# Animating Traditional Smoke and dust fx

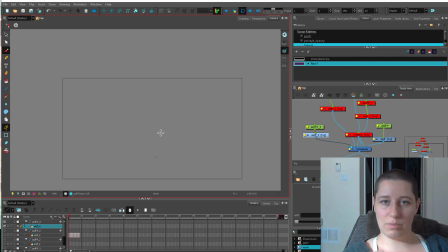[8:16]
So along with little like incidental poofs, impact poofs, stuff like that, another thing you might expect to do is something like a smokestack, you know, smoke coming out of fire. It's just a cycle of smoke is what I'm going for.
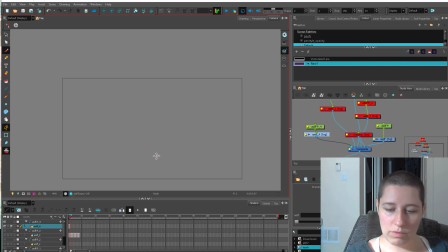[8:31]
So what we can do, we can take one of these poofs, and similar to the way we started our bubbles, we can have it start off really small so it doesn't just hop on the screen, and we can create little smoke bits like this.
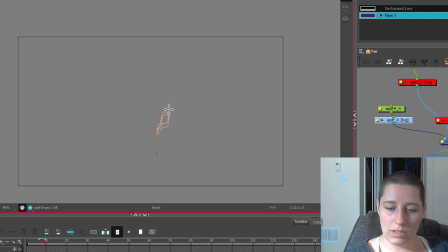[8:45]
I'm not going to do it too long because I don't want to animate for 6 hours to do a demo. Let's have our smoke dissipate sort of this way. Like that.
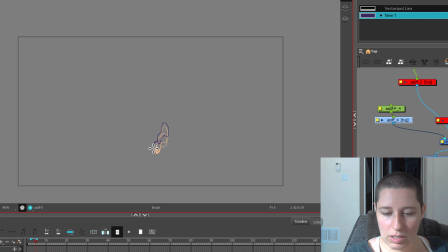[8:59]
There's our first little smoke. And the thing about a cycle is you just keep building those smokes on top of each other. So the next smoke might look... And I'm going to paste these.
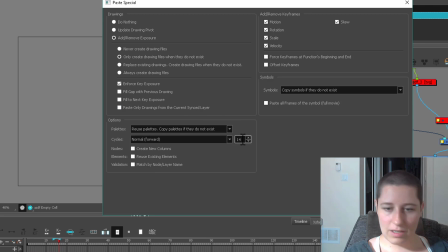[9:12]
So this is going to be a 15 frame cycle because I don't want this to be too super long.
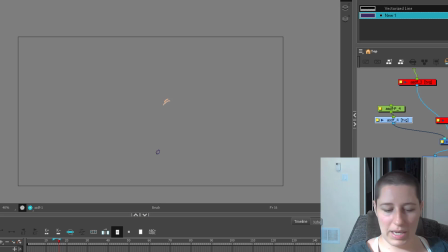[9:17]
And I'm just going to use my paste cycle option to paste a ton of those. So bleh, across my screen. And my second smoke bit's coming up like this. And I'm just going to follow that to its natural conclusion by going along the timeline. So it's a very similar way to how the bubble cycle works.
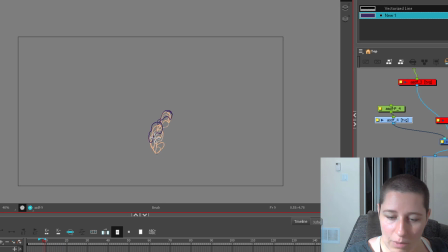[9:35]
You can just keep layering bits of smoke on top of itself. And that way you can have a bit of fun here playing with different shapes. I don't really have a plan about what my dust is gonna look like here, my smoke. So we might get a little bit of a weird result.
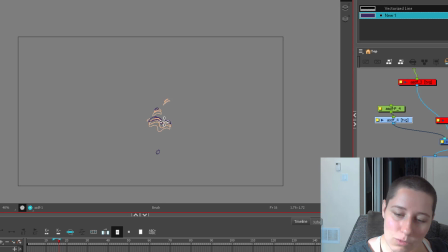[9:52]
But of course, if you just take a look at some reference, so look at a chimney at wintertime, and you'll see what some really nice billowing smoke looks like. Or if you have to do something like a train, you can Google that and see what that looks like so that you have an idea of what shapes your smoke should actually be taking.
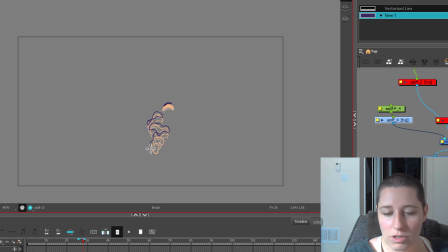[10:10]
But in general, you just want to start a little bit small, same as your bubble, so nothing's popping onto the screen, and then figure out how you want to dissipate. Doing the little individual smokes is better for playing around with various dissipating, because you can do these pretty fast. It's easy to explore a lot of different stuff.
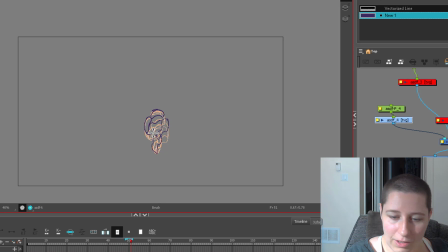[10:29]
And then it's just a matter of creating something to hook up, filling in that little gap between the first one and the kind of the last one in the series here. This one's almost looking a little bit more like fire than a smoke, just because of the shapes I went towards. Here we go. So let's play this at half speed and 12 frames per second.
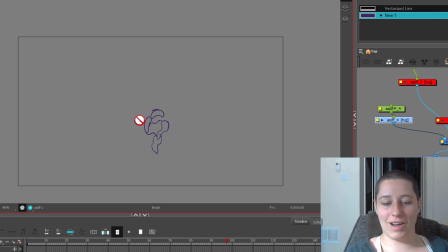[10:48]
This is kind of a halfway between a smoke and a fire because I'm having these little bird shapes. That's something you often see in fire, but hopefully you can see how this cycle method, you can come up with some neat smoke effects and how you can cycle fairly easily.
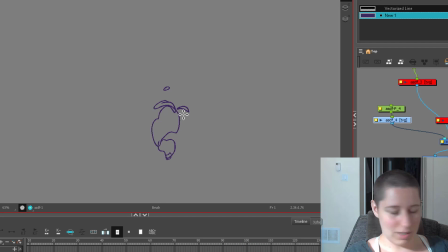[11:01]
It's not nearly as hard as people think. Everybody's mad at me now for giving away the secrets. Let's tidy it up a little bit. And the great thing about smoke is if you find that this is just too fast, you can in between it fairly easily.
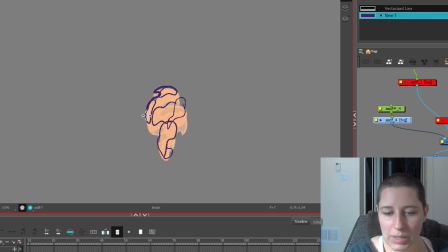[11:18]
Or if you have a place where it looks like it's speeding up a little bit and then kind of going back to a slower pace, you can fill those fast ones in by adding a little bit of an in-between there. Or if you feel like it's going too slow in places, you can just take out a drawing and kind of adjust a little bit after the fact.
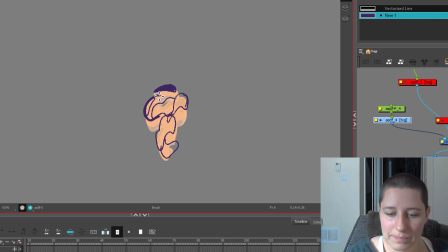[11:36]
You don't need to have perfect timing the first time. Smoke also can have a variation in timing. It doesn't have to be super fluid. You can have little puffs of smoke. You can have little extra bits that break off in strange ways. Really, there's just a million ways you could go about it. It's a really underrated little thing to play with, Dust.
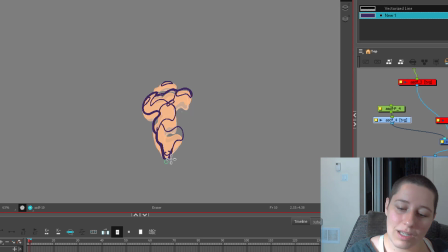[11:55]
It's super good if you're just starting out in effects and you just want an exercise where you can feel like you're getting a lot done. Because something like a water splash, you really have a lot of strict rules about the way water works.
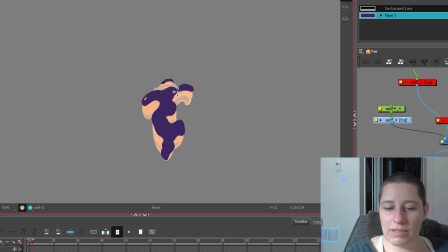[12:10]
And there's, of course, different styles you could go about it. Like, anime has a really different way of going about splashes than American-style animation. Their anime splashes are a lot more detailed, and it has a lot more fast-slow contrast.